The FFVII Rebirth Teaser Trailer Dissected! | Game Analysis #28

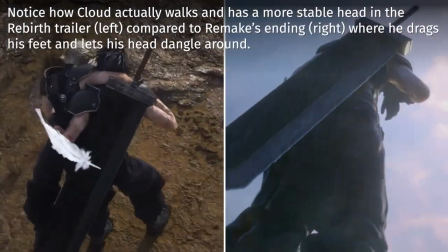[4:09]
The very similar yet opposite camera movement does create a repeating reveal shot of the same characters in the same context, just at another location.
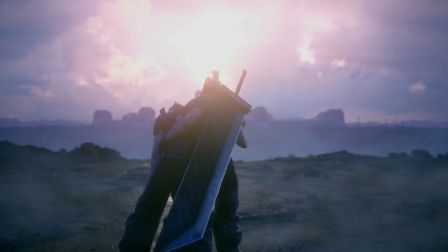[4:18]
Furthermore, why drag Cloud towards a cliff where we can't move directly beyond in this condition anyway?
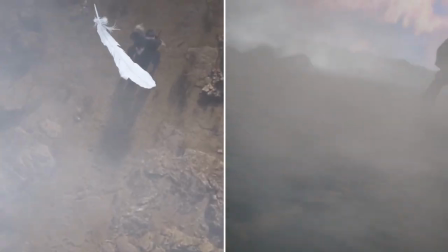[4:25]
Just to take in the sights and show Cloud that they've made it? It is therefore possible that we actually saw Zack and Cloud approach Midgar during Remake's ending,
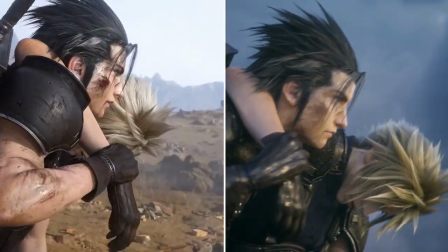[4:33]
which could explain the very similar camera movements and shots, and nigh-identical animations of Zack and Cloud.
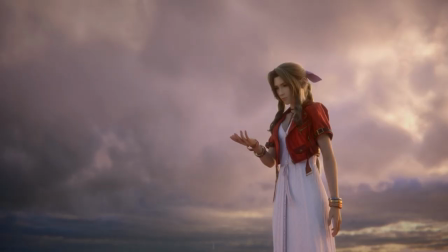[4:40]
Meaning, Aerith didn't feel Zack and Cloud hobbling towards the cliff but towards Midgar down below,
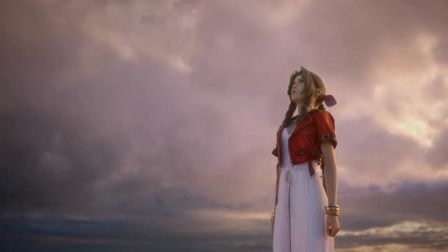[4:46]
and the cliff is only shown to connect the two parties through time and space.
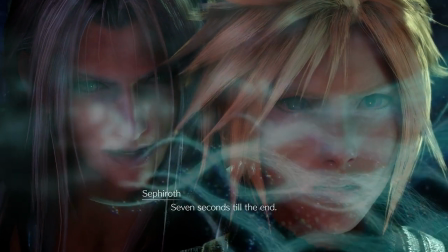[4:51]
Remember, time and space have no real meaning in the livestream, the realm of memories.
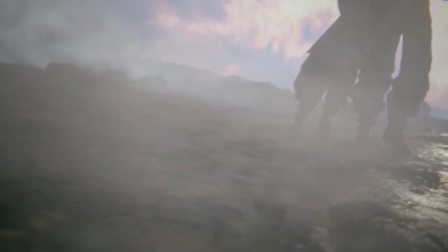[4:56]
The different camera movement directions may therefore serve as a clue for this concept.
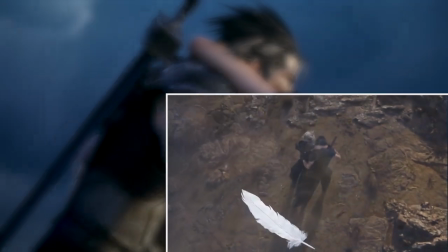[5:01]
Zack rising from the dead, bottom up, and diving into the planet's memories, the livestream, top down.
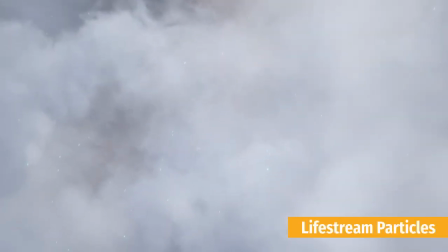[5:08]
Why the livestream? Take note of the myriad of green livestream particles floating among the mist above our heroes.
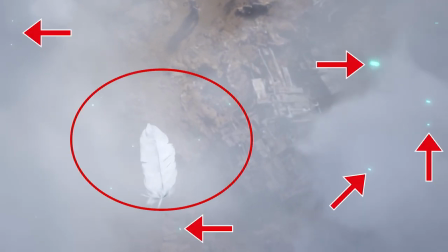[5:15]
Why would there be any livestream particles out there in the desert around Midgar?
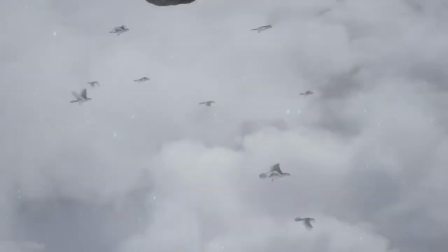[5:20]
The pipes from the very beginning of this scene also don't make any sense spatially as Sag and Cloud are approaching Sector 6,
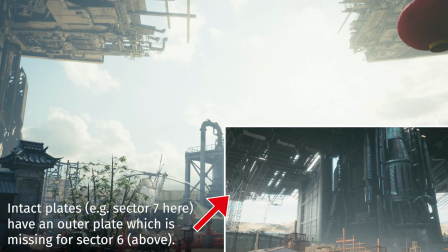[5:27]
which has no outer plate whatsoever due to its condition.
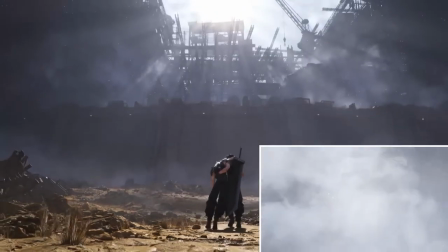[5:31]
The distance between the pipes and Sag also doesn't seem like 300 meters, more like 50.
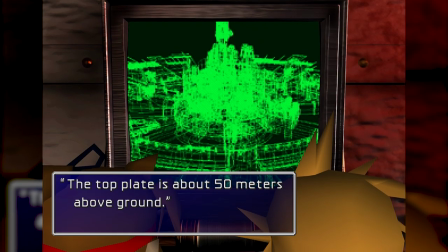[5:36]
The original Midgar's plate altitude. But back to the green particles.
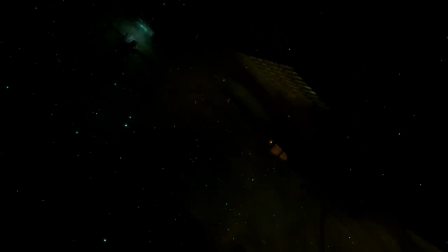[5:41]
Remember Remake's intro cinematic? After it transitions from the Mako reactor exhaustion to Aerith?
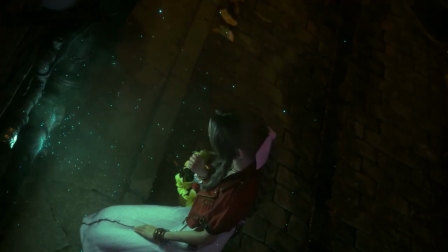[5:48]
The camera also descends through a plethora of green floating lysine particles before it comes to a halt in front of Aerith's face.
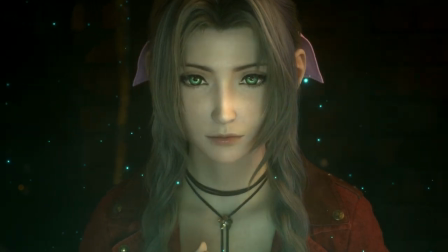[5:56]
Those particles filling the whole alleyway airspace are also completely gone in the side shot right after.
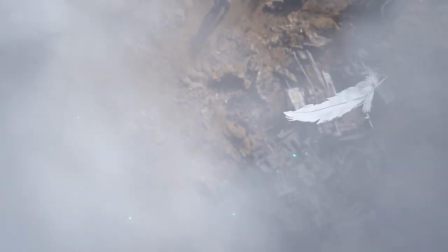[6:03]
Just like in the Rebirth trailer once we get closer to Second Cloud. Coincidence?
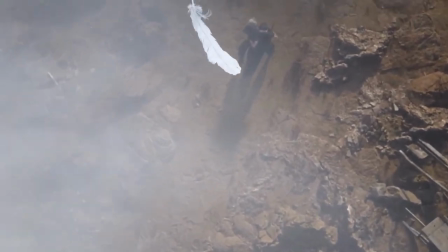[6:08]
I think not. shot.
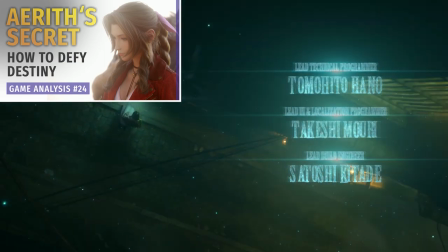[6:10]
Remember our theory about remake happening in the livestream and future Aerith diving into the planet's memories to grant her past self her memories of the future?
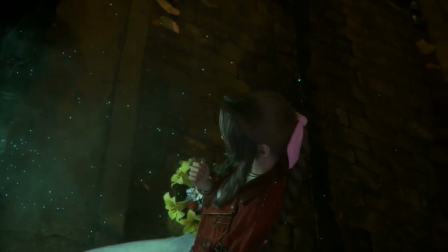[6:19]
It seems like that introduction shot of Aerith is depicting exactly that.
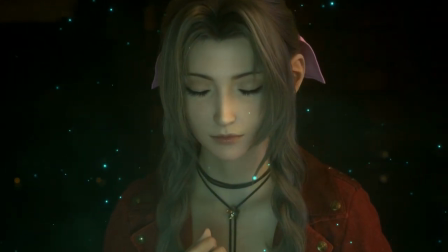[6:24]
Also, take note of her eyes, which are closed at first and only open at the end of the shot.
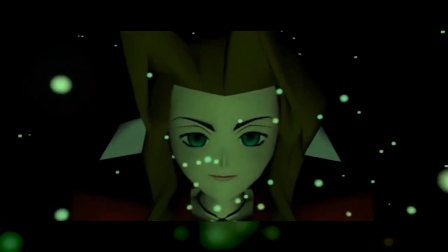[6:30]
Just like in the original game's ending, where she is already residing in the afterlife, which contrasts the original intro,
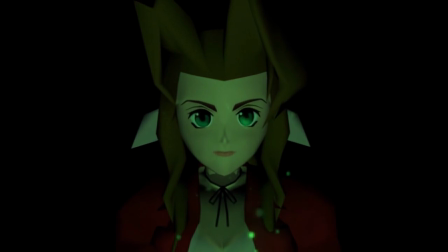[6:37]
where it transitions from space to her open-eyed face directly, only showing the particles from the Marco Leek in front of her.
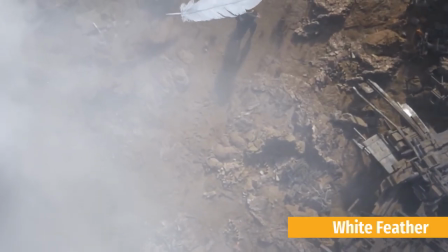[6:44]
Quite the parallels in visual storytelling, isn't it? Another element of visual storytelling is the white feather, which follows right after.
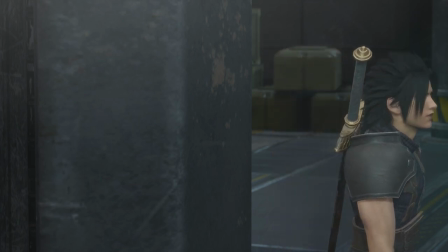[6:55]
Those who played Crisis Core know what it is all about. Angeel Hughley, Zack's mentor and the third of the Soldier First Class trio,
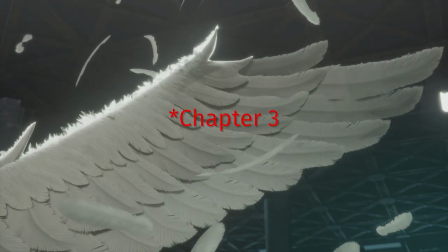[7:02]
who sprouts a white wing at the end of chapter 4, the source of that single white feather.
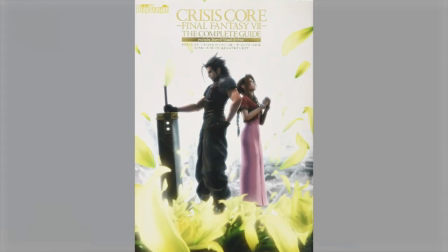[7:09]
Crisis Core's complete guide keyword collection has the following to say about the white feather and Zach's mental image,
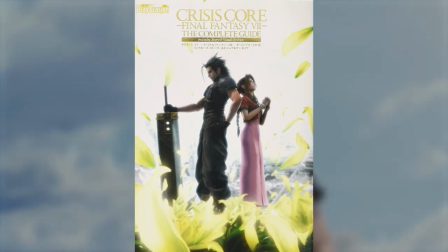[7:15]
in which it is the most poignant and prominent. Even though he succeeded Angeal's will,
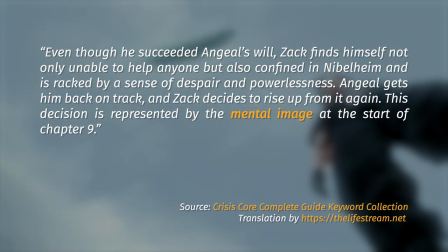[7:22]
Zach finds himself not only unable to help anyone, but also confined in Nibelheim and is wracked by a sense of despair and powerlessness.
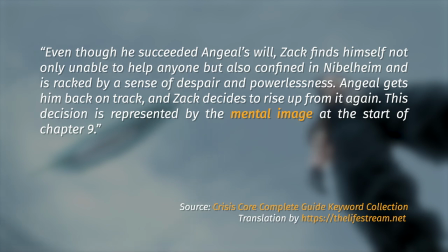[7:31]
Angeal gets him back on track, and Zac decides to rise up from it again.
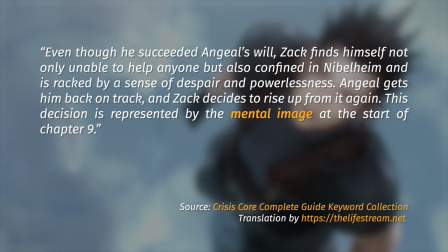[7:36]
This decision is represented by the mental image at the start of chapter 9.
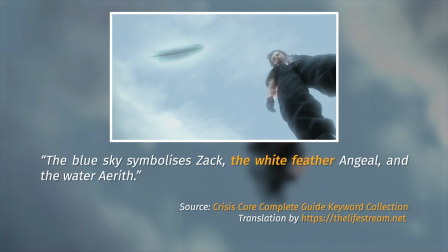[7:41]
The blue sky symbolizes Zac, the white feather Angeal, and the water Aerith.
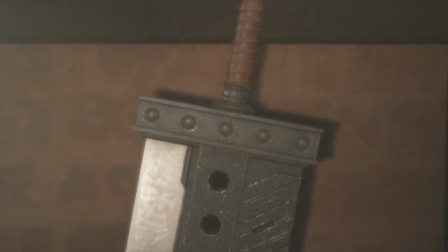[7:47]
There are many instances in Crisis Core where we see one or even multiple white feathers floating around, every time in the context of Angeal.
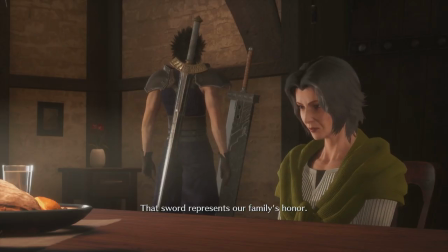[7:57]
Multiple feathers appear in the following situations.